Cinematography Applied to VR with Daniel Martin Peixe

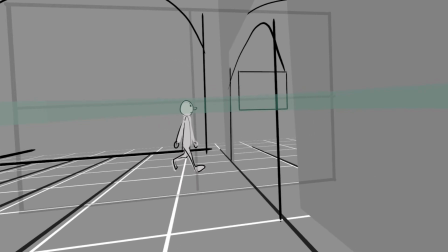So this in VR works really well because you have the 3 dimensions right in there.
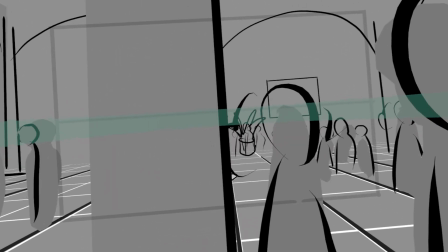You see these foreground elements passing by, but you keep looking at your protagonist, and it feels really immersive.
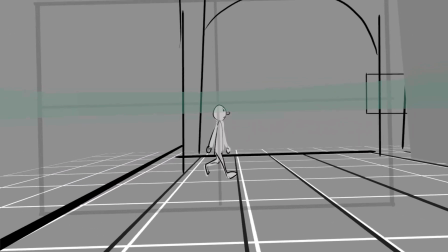You really feel what it feels like to be in this room and to enter the room.
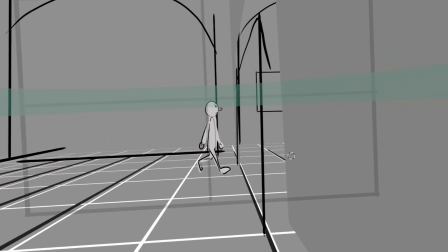You don't see this room at the beginning.
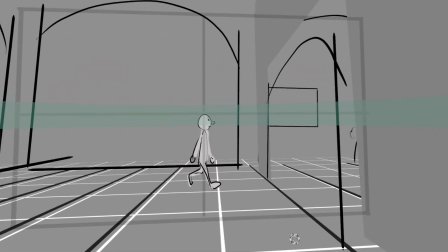You're looking at the character, and eventually when he gets into the room, you feel the room.
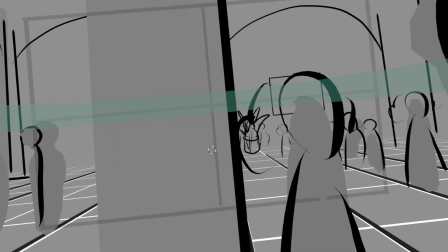Well, oh wow, and you can really see how big it is. But you keep following the character because that's your interest, and it shouldn't.
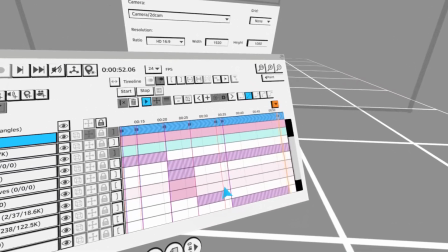It should. It also really makes you feel like you're one of the people in the room.
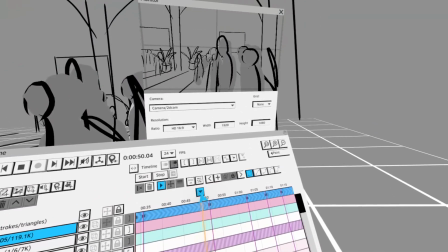Yeah, because you're mixed in with the crowd so well.
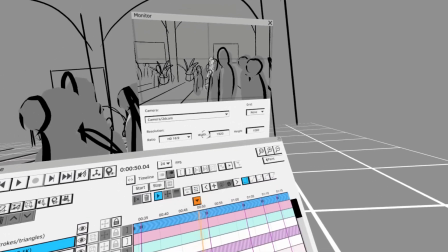Exactly, but you're basically but you're one of the people in the room,
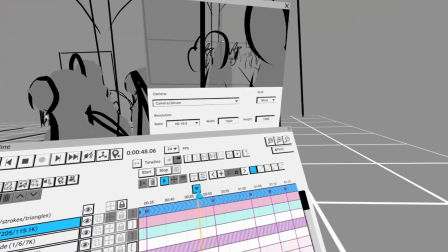but also you're following this character from the side view, And there's a reason why you want to see it from the side.
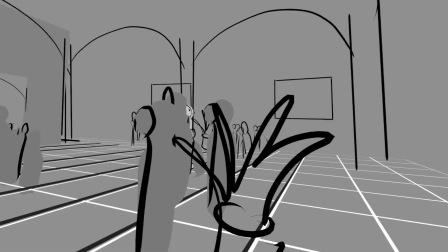You want to just take a look at the environment,
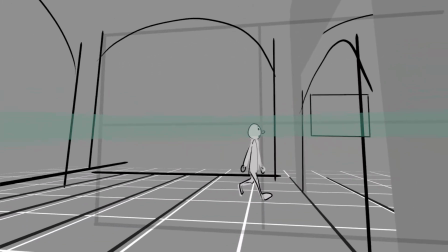at your freely, but you can always go back to him.
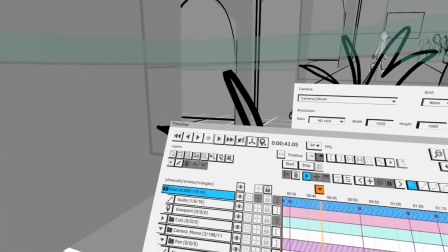So this it's very effective in cinema, and it works really well in VR as well.
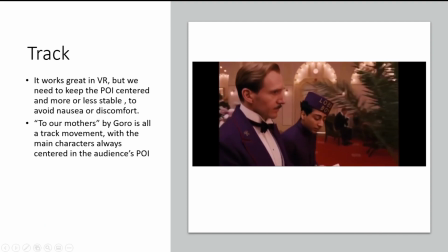So let's take a look at. Oh yeah, the next slide is basically a bit more of
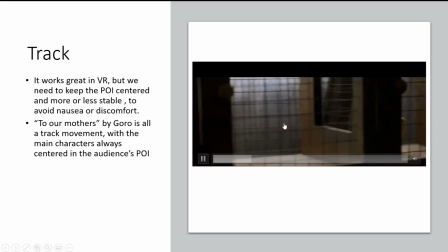just make sure the point of view is centered and pretty much in the same spot.
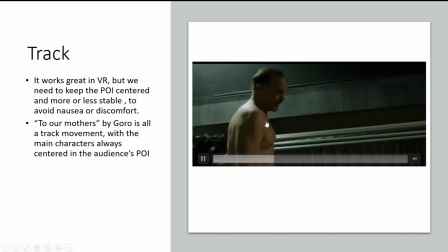I wouldn't change it too much. I wouldn't change the point of view from one to the other while we're doing the track.
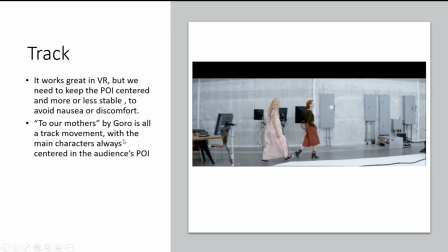And the best example of this is also to our models by Goro,
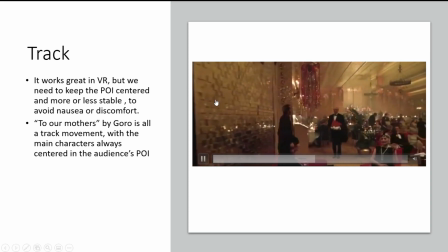because you keep that motion, you keep focusing on the character on the center,
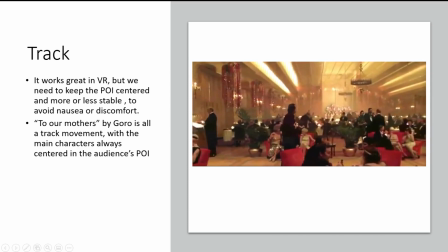and you get more, you get this connection to the character by doing that,
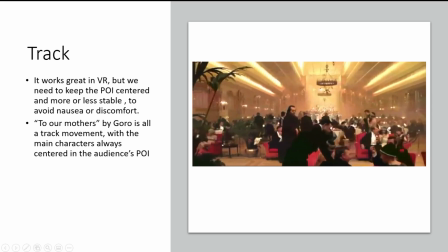right? And you can see the different environments, and so that it's an example that it works really well in VR too.
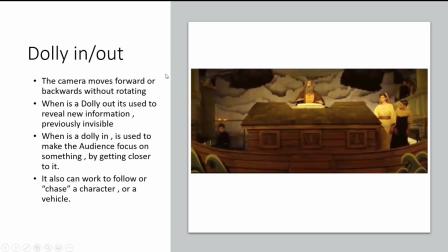So Dolly is a similar movement, but instead of sideways, it's more forward and backwards. When it's a dolly out, we use it to reveal the information. Oh, somebody has the mic on. Got it. Sorry.
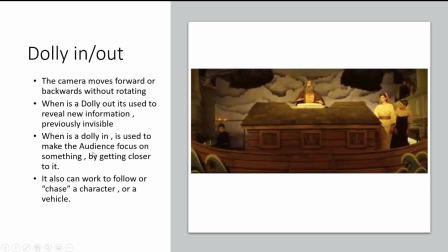When it's a dolly in, we use that to make the audience feel like something is really important, so we need to focus. We're getting closer to that thing. It's also used to chase a character through an environment, or also chase a vehicle.
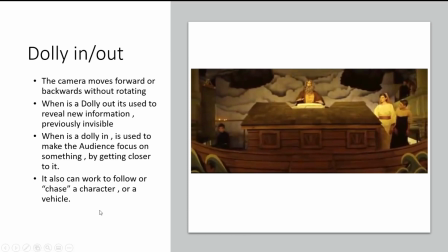Like you get this camera following something, which can be really, really cool.
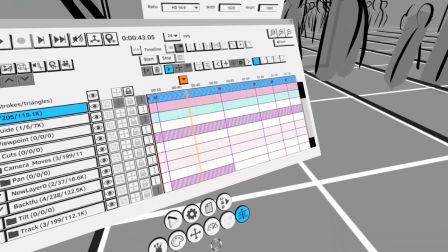And in VR, it works great because it's, again, you have this, the 3D effect is much more impressive in VR.
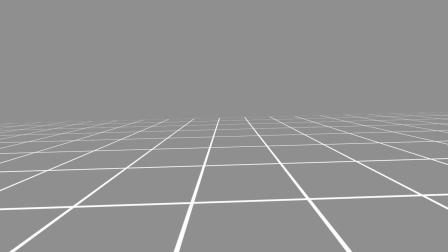So let's take a look at the, I think I have the next one. Oh, this is the dolly out.
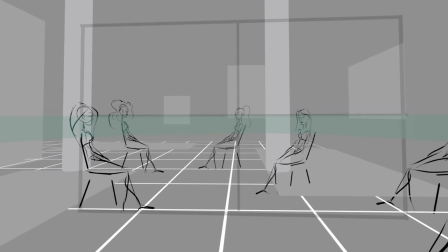So we start with the character, we're dollying out, we're moving in this environment, and we discover new information.
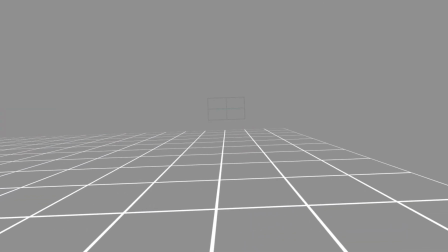We see all these other characters in there, right?
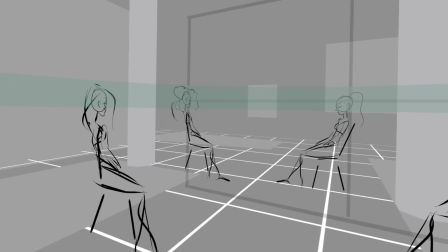And this creates this very cool dramatic effect to reveal new things, right?
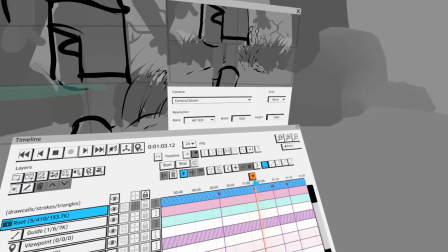Check out Daniel's zero gravity piece. That one is. Oh yeah, zero gravity.
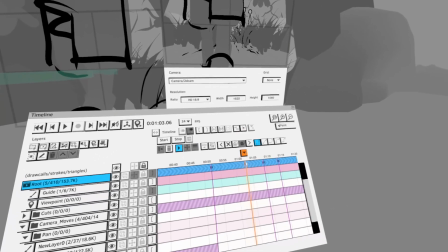Yeah, that's where you do this exactly, right? Exactly. Yeah. So dolly out, and then we have dolly in.
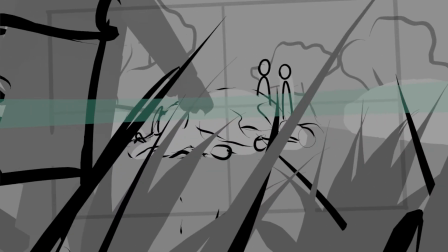So this is the Jurassic Park scene. We dolly into the dinosaur as we follow a character.
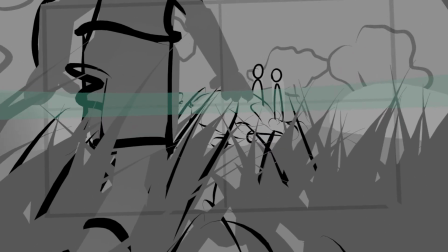We kind of chasing this character first, and then we reveal new information,
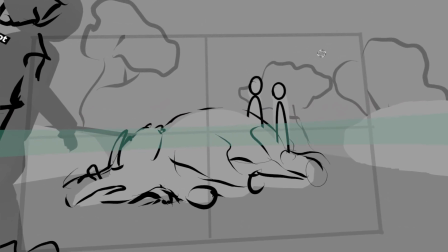and we focus on this dinosaur here, and there's a new composition that we establish, right?
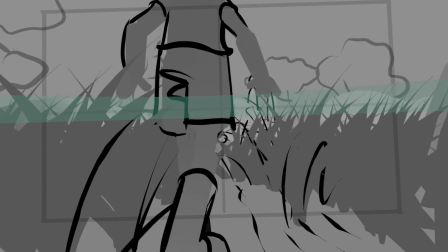So we start with one composition, and we finish with a second composition.
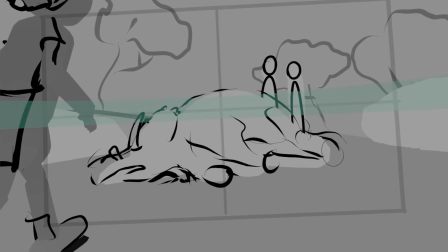And Spielberg is a master at doing these things. Spielberg is such a genius.
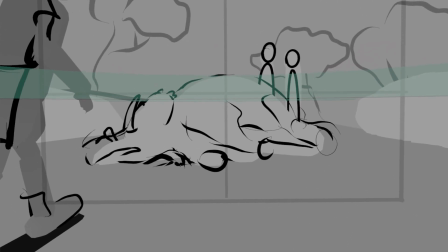Like, he creates one composition, moves the camera,
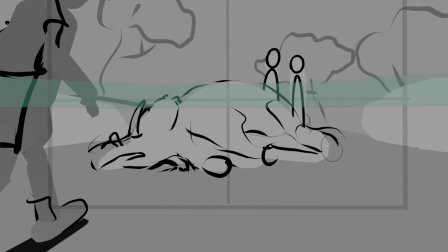either dolly or track or Steadicam, and then he ends with a different composition.
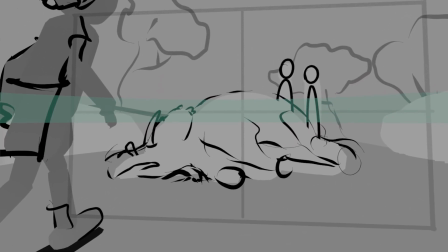And he does that multiple times, sometimes in one shot or different shots.
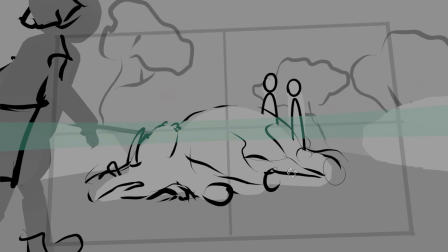And each composition is always really beautiful. Like the way the characters are placed, the layout of the characters.
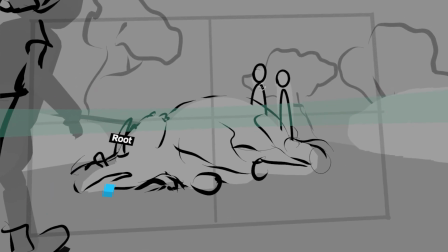He always finds a really cool way to compose the image. It feels like a painting almost, right?
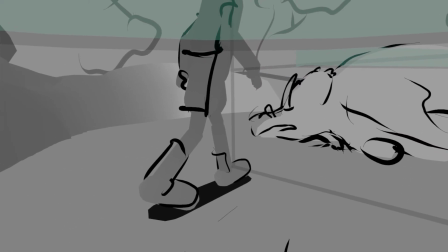Yeah. If you really look close at Spielberg work, you can see that he really cares about composition.
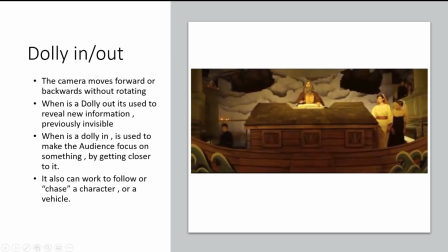But anyway, dolly in and out can be really used in VR. Very useful.
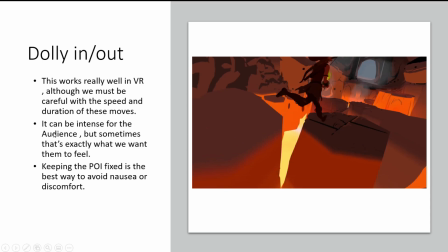I used it on the Remedy as well. It can be really intense because the camera is moving forward. It can create this feeling of anxiety on the audience, maybe, but sometimes that's good because that's what we want.
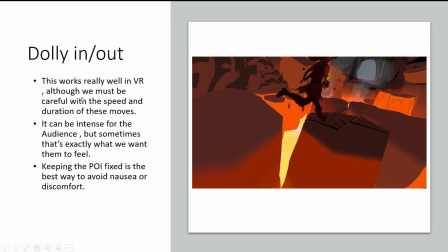We want the audience to feel the excitement, the adventure, the danger. In this case, no, in this example here,
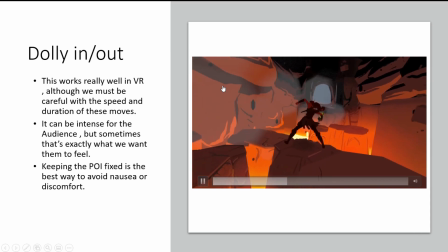I'm dollying forward, and these rotations that you see, these are not the camera rotation.
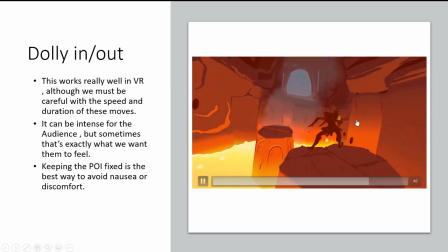This is the audience. The audience is rotating their head back and forth a little bit,
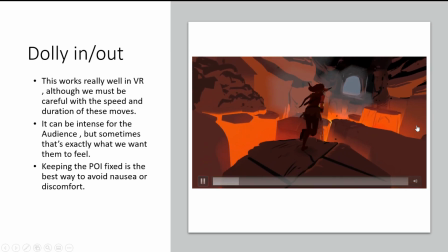but I didn't want to move the character too far away, left or right.
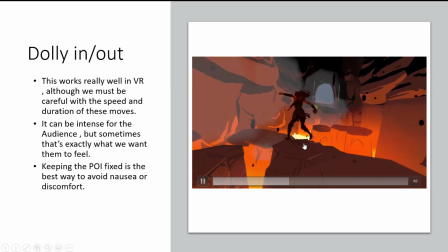I wanted to keep the character more or less centered, even though she's jumping side to side.
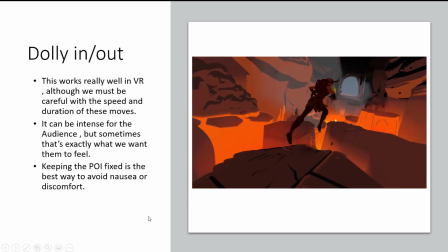Keeping the point of interest more or less in the same area is recommended, so we don't create a lot of nausea on the audience.
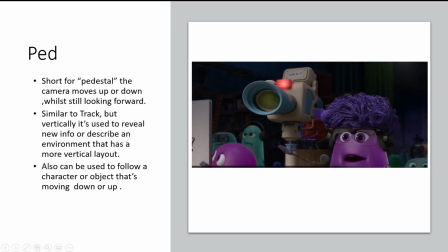Okay, how am I doing with time? Half an hour. Okay. Pedestal is another camera movement similar to track. It's vertical movement, so it could be used to describe an environment that kind of has a vertical layout,
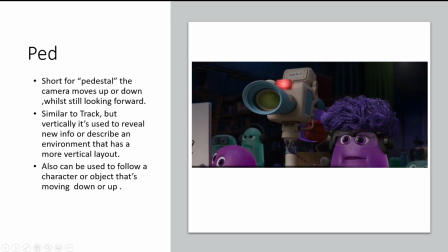or can be used to follow a character that is moving upwards or downwards.
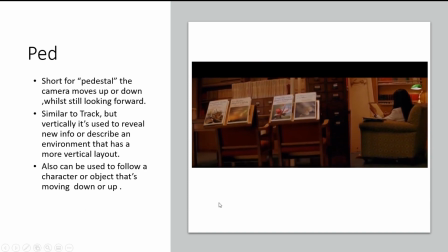So very used on traditional cinema.
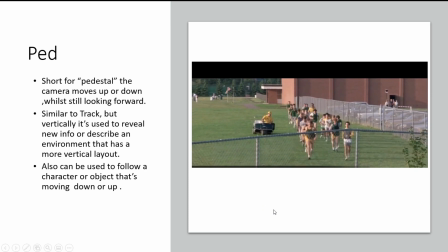As you can see, a lot of directors use this to go from one composition and then move down,
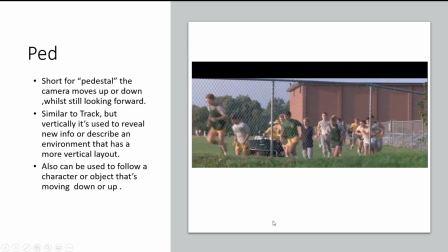so you get a different composition, more interesting, and maybe you can focus on something else.
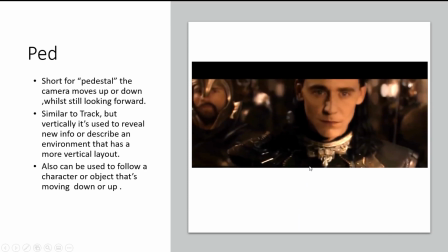Here we go from a detail to another detail of the face,
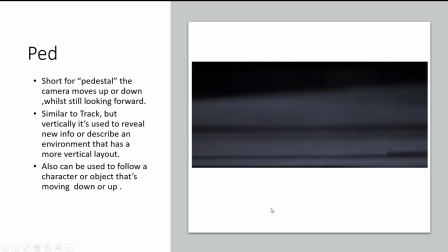and here we go from seeing almost nothing to
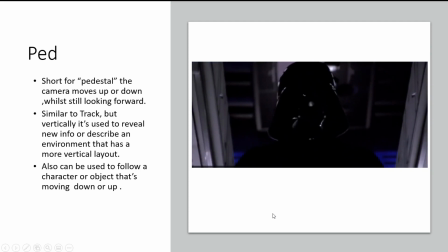realize that we're looking at this figure, this towering figure of the Darth Vader,
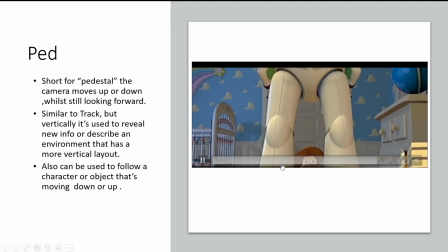right? This one is a very famous shot.
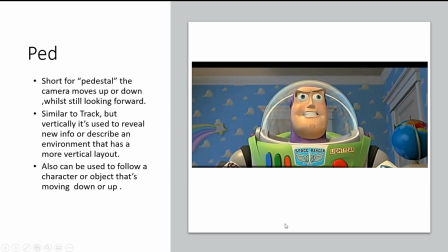It's a pet shot, so that we start with one composition, move upwards, and we get another composition of another character.
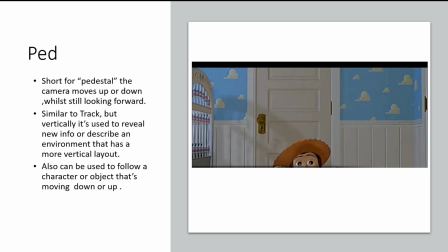So really very useful, very cool effect, and definitely can work really well in VR if we
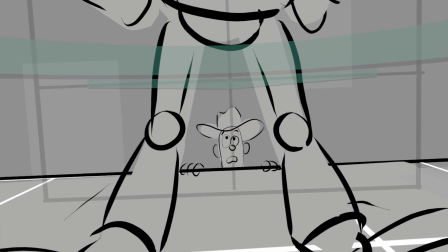keep the point of interest very clear.
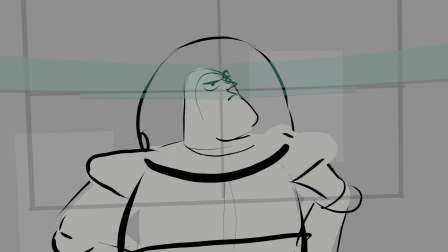And this works really awesome in VR because you can feel the scale of this character.
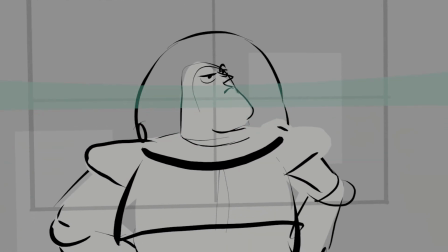You can look up, as well as an audience, you can look up, but in this case, it's better to just stay.
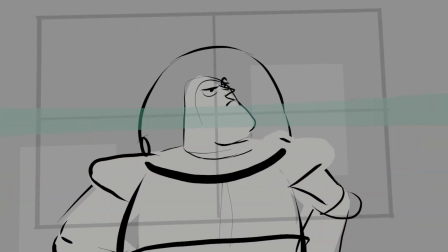And they may do this, and then they're just gonna focus on the face.
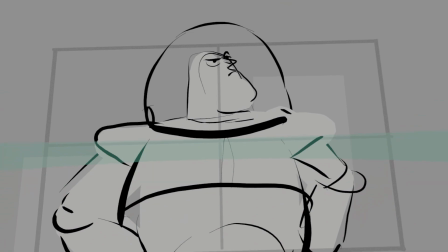The face is normally a trigger for the attention of the audience. They normally want to look at the face, especially if it's moving, doing something.
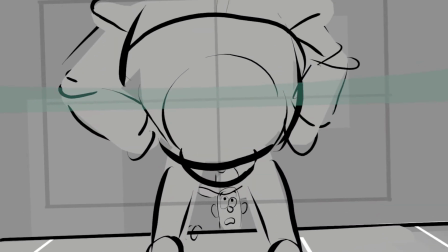But yeah, this kind of work, this kind of movements works as well, really well in VR.
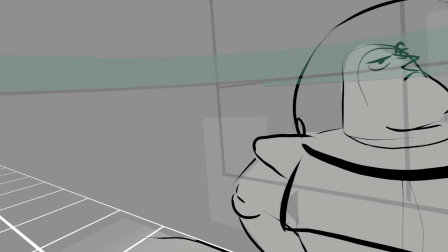So let's move to the next slide.
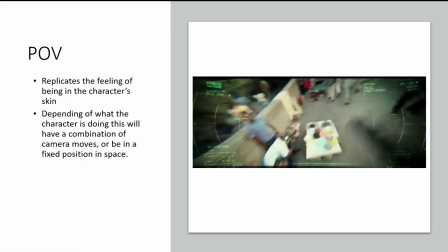Point of view. Obviously, point of view replicates the feeling of being in the character's skin. Depending on what the character is doing, this can have a combination of different camera moves. So basically, a point of view doesn't mean it's always shaky.
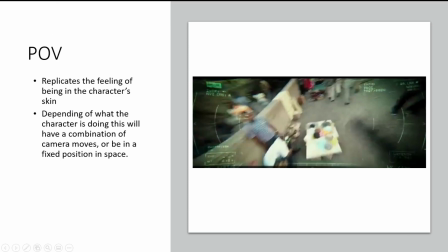Maybe a point of view is somebody who's walking forward, doing like a track or dolly movement.
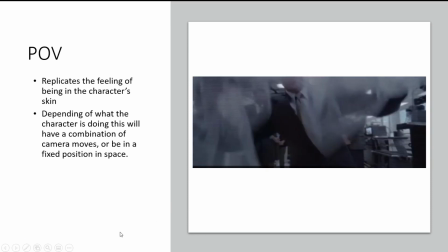But this is an example of this point of view movies, and in this case, the famous scene from Robocop.